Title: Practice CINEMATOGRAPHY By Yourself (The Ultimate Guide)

You've got the histogram, and if you're shooting on Sony, you've also got that light meter at the bottom of the LCD screen as well.
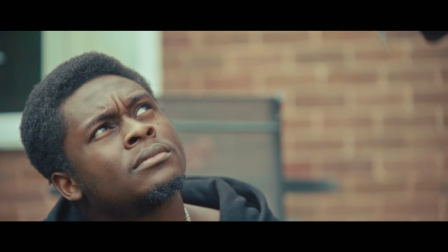[4:11]
With the histogram, as a beginner, you want to be making sure that you've got a good balance between your shadows, which are the dark parts of the image,
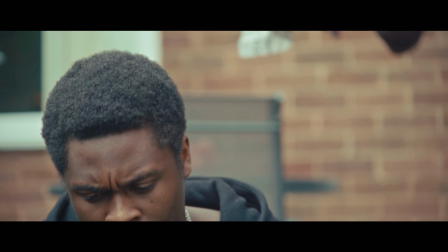[4:20]
the midtones, and your highlights, which are obviously the brighter parts of the image. So you want to use what you learn from the exposure triangle to balance that histogram, but don't just rely on the histogram and on the light meter that you've
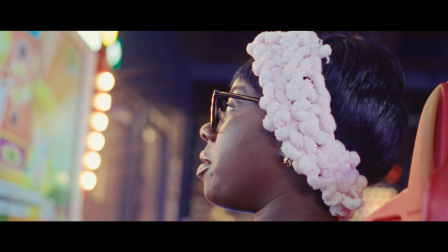[4:35]
got also use your own eyes as well to try and gauge if the exposure is looking right. With the light meter at the bottom of your LCD screen, if it's showing up as 00, then it means you've got a balanced exposure. If it's on minus, then it's telling you by how much you're underexposing your image. And if it's got a plus next to it, then it's telling you by how much you're overexposing your image. Now that you've learned how to expose, you're going to want to learn about composition. Composition is about how you arrange all the elements in your frame.
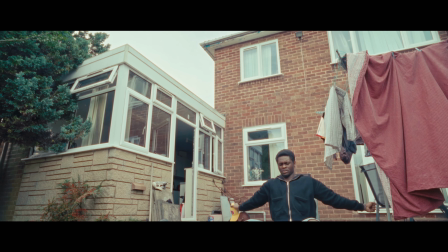[5:05]
So you're using your subject, any objects, and the space around to guide the viewer's eye and help carry the story that you're trying to tell. One key composition technique that you need to learn is the rule of thirds. Imagine a 3x3 grid over your shot and place your subject where those lines intersect.
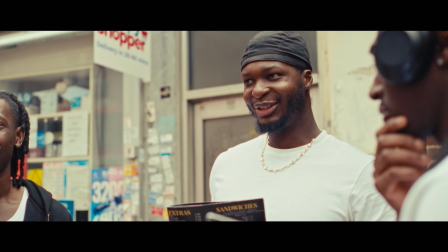[5:24]
This creates a well-balanced image and one that is also more interesting to look at. You can also play with the rule of thirds. So for example, if you want to make your character feel small, then you might place them on one of the bottom intersections and you would convey that feeling. Another composition technique is leading lines. Use natural or artificial lines in a scene like roads,
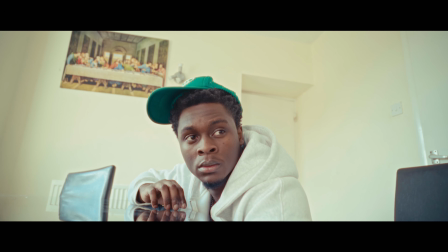[5:48]
architecture, or even a table, and this draws the viewer's eye to a specific point in that frame. But yeah, it can literally be anything. You can find leading lines anywhere. Another composition technique is a frame within a frame.
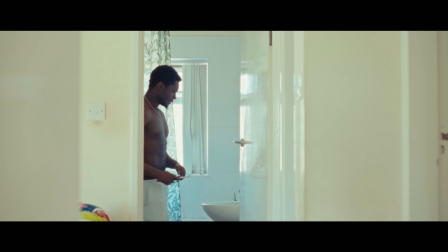[6:02]
This is when you place your subject within a frame that is beyond the frame of the screen. This helps to draw focus to the subject because it directs the viewer's eye to actually look within that frame. But it can also be used to tell a story or to drive the story. It can create like a mood or an emotion. For example, if you want to let the audience know that the character feels trapped or isolated, placing them within that frame can actually convey that feeling.
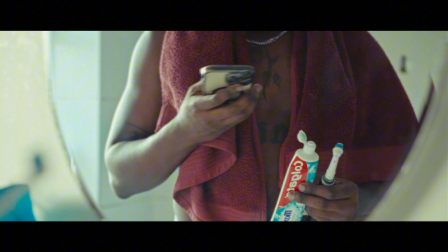[6:26]
And lastly, it can also add depth to your image because it gives it like a sense of three-dimensionality. Another technique is making use of different types of shots and different types of angles as well.
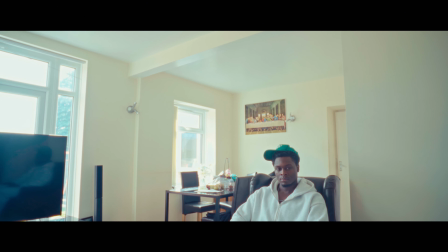[6:38]
For example, wide shots, which usually show the entire subject from like a distance,
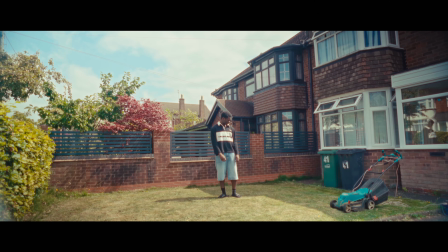[6:44]
and are usually used as establishing shots to let the viewers know where the character is, their sort of surroundings, and to just overall let the audience in on the character's world. Then we have medium shots.
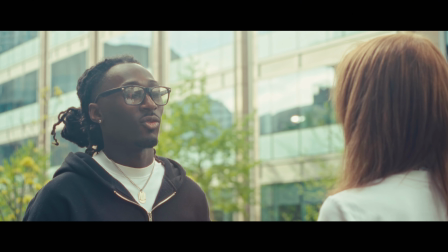[6:56]
These are usually used for dialogue scenes because it's close enough to let the viewers see the character's body language and gestures,
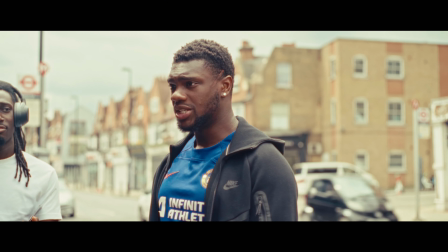[7:04]
but wide enough to let the audience see their interaction with other characters or other props. Then we have the close-up shot, which frames the character tightly, and it usually just shows the character's face or like their head,
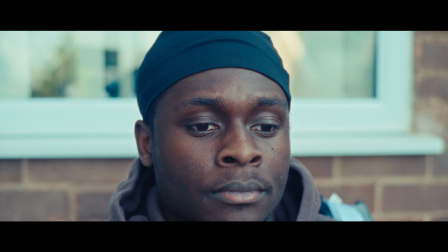[7:18]
which is obviously good for showing the viewers the character's sort of subtle emotions because they can see little changes in the character's eyes, little facial expressions, for example like a teardrop or something. And then obviously camera angles are very important to learn because they can help to tell the story.
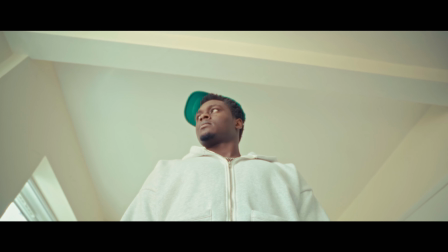[7:34]
For example, if you want to show that the character's feeling powerful, then you will do like a low angle shot and the subject will seem a lot more powerful.
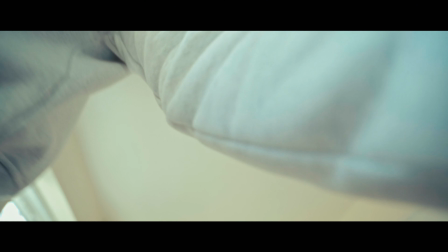[7:42]
Whereas on the other hand, if you want the subject to feel more vulnerable or smaller,
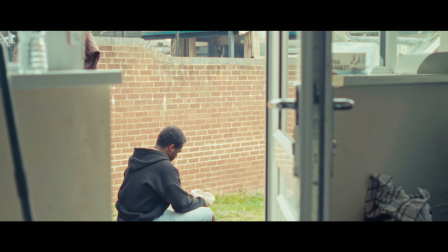[7:48]
then you will do a high angle shot and then it will obviously convey that exact feeling. Once you've learned composition, it's time to move on to lighting. Now this is what's going to give your videos that movie look. If you don't know about lighting, then you're seriously limiting your skills. Lighting is what's going to set the mood and add some depth to your image. Now a great starting point for a beginner would be to learn 3-point lighting.